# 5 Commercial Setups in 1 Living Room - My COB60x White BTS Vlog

and let's show it a fake commercial.
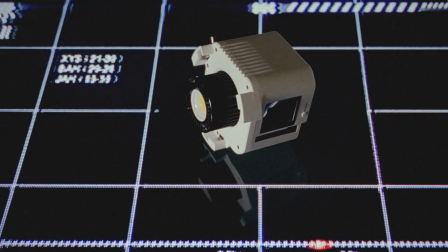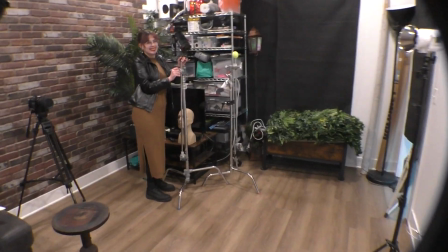[0:11]
Wow, oh my gosh, here's my living room. Introducing Sam. How's it going, Sam? Good.
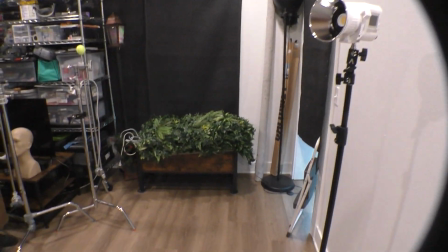[0:16]
Great. Sam is our buddy today. She's helping us out with the film set, which we're recording in my living room.
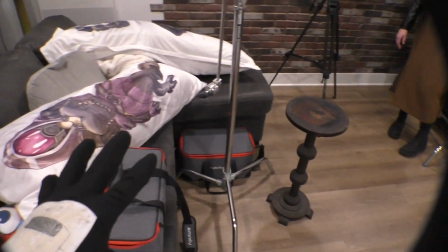[0:25]
We rearranged the living room quite a bit,
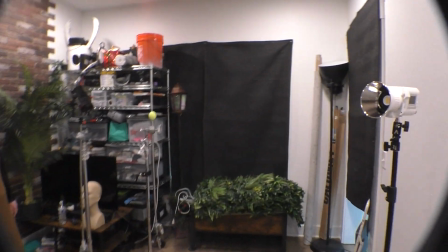[0:28]
placed black up on near the windows, so it's just blocking off all the light outside down here, but I don't think that'll affect too much.
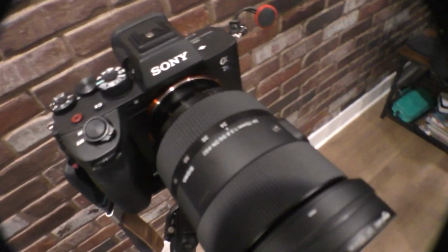[0:35]
The camera that we're using today is the a7s mark III with the Sigma lens.
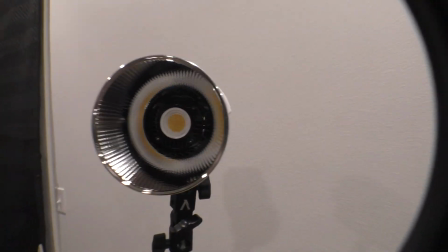[0:40]
The shoot for today is for the Amaran COB60, uh, X?
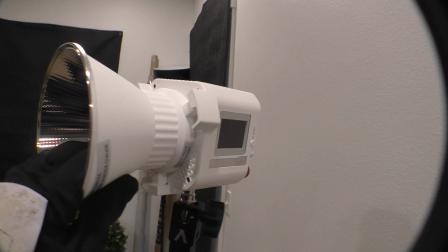[0:45]
Yeah, it's the X. Uh, the white edition, because I thought it'd be kind of fun. It's kind of, it's kind of like, you know, the white that's on me, so that one's kind of neat.
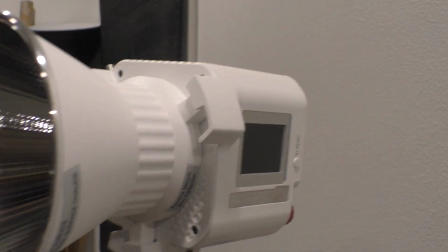[0:53]
And plus, you don't really see a lot of, uh, film lights with, uh, this cool, like, aesthetic, so I thought it'd be kind of neat.
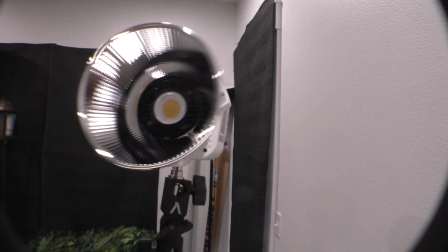[0:59]
Plus, it's a nifty opportunity to practice some commercial videography.
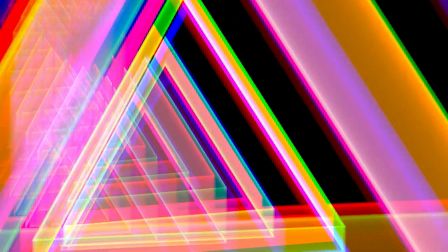[1:06]
Now we have our projector up here I've already collected a ton of unique and different backdrops that we'll be playing.
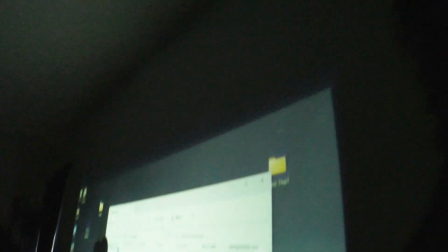[1:14]
It's not as tall as I was Hoping for but that's okay.
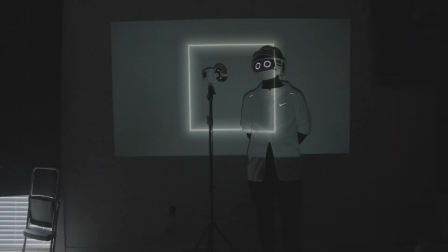[1:18]
We'll make it work.
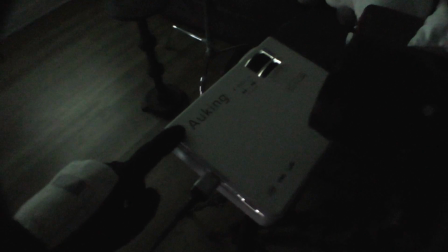[1:20]
The projector we're using is a pretty pretty affordable one I can't pronounce that first position is going to be the projector here with the
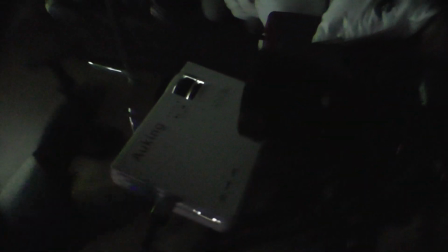[1:28]
camera right above it And then it will move both the position the camera work a little bit And we're just playing this right off of my laptop where all
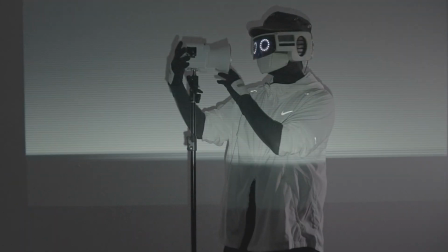[1:37]
the backdrops reside Got a couple of nifty shots here with this backdrop.
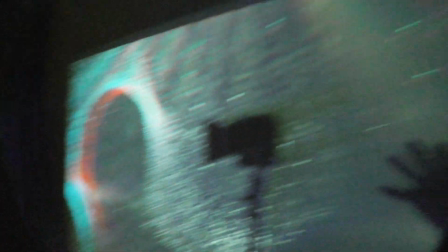[1:42]
We also changed up quite a bit You can see my shadow. Hello.
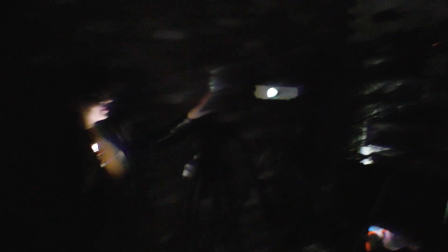[1:45]
And yeah, we have just the camera placed next to Sam over here and the projector They're a pretty nifty way of just casting cool visual interest.
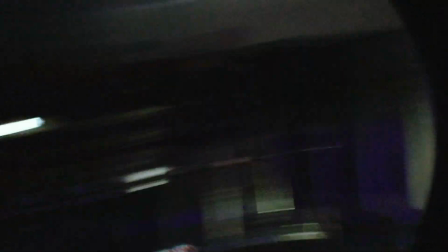[1:54]
We experimented with a lot of them.
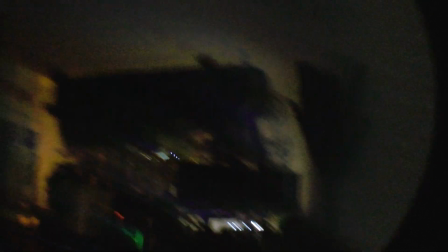[1:55]
Yeah, it's really fun Yeah, so on to now using actual lights Brand new setup.
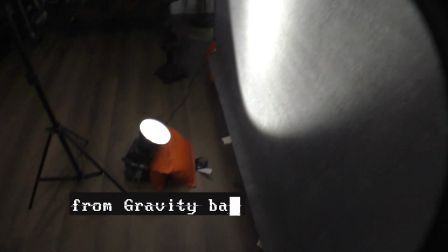[2:04]
We have our concrete backdrop to create a cool nifty look. We also have the Amaran 100D lighting this backdrop.
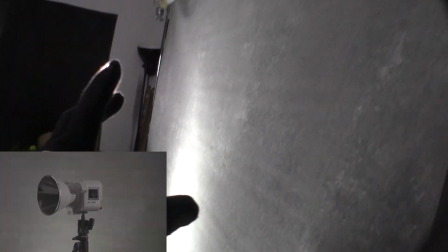[2:11]
We have it set down here so it would create a cool nifty gradient of light from the bottom towards the top.
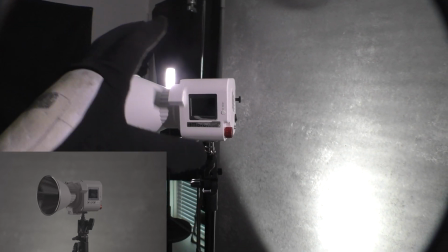[2:18]
Contrasting the light which starts bright and then progressively gets darker the further down you go.
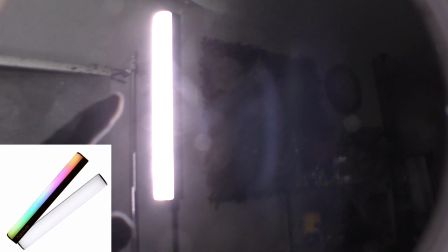[2:23]
We have this light being lit by the Aputure MT Pro and another Aputure MT Pro over here.
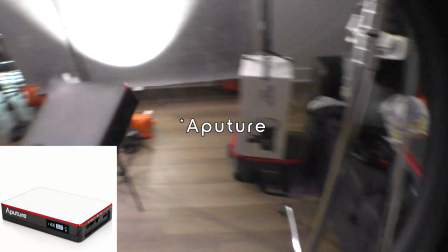[2:31]
And then we have one tiny light, the Amram MC, which is set to like a super low percentage.
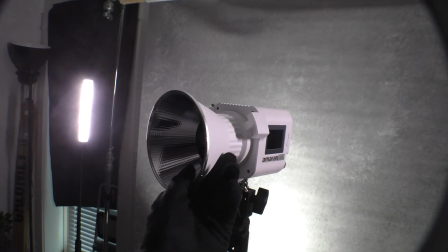[2:40]
That way when the light actually comes around we can see all of the reflective gloriousness.
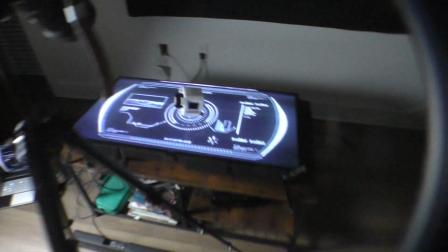[2:50]
It's super laid out and I wanna kill myself, let's go. This whole setup is inspired by Caleb's video, link over here.
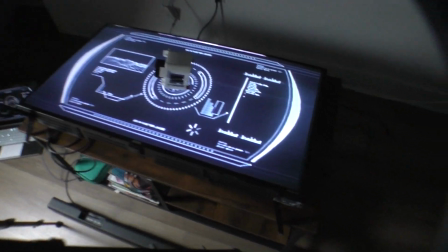[2:59]
It's really freaking spiffy. Essentially, I'm just using a TV as this backdrop.
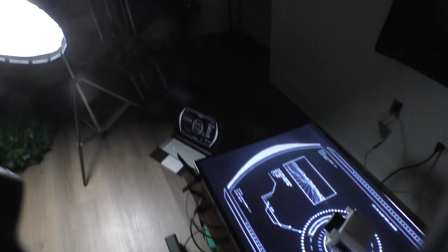[3:05]
It's... that's it. And then I have over there on my laptop, I have a looping video.
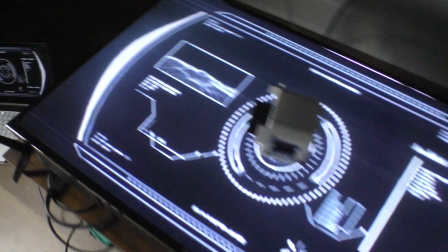[3:11]
This is just a viewfinder, kind of like a sci-fi viewfinder that I bought from Ezra.
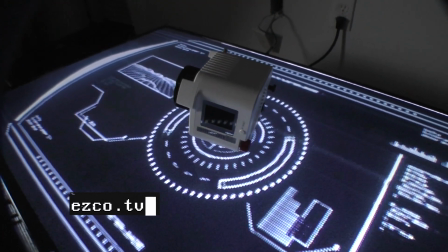[3:17]
And then I'm using the AMR N60X as the prop, and I have it placed right here.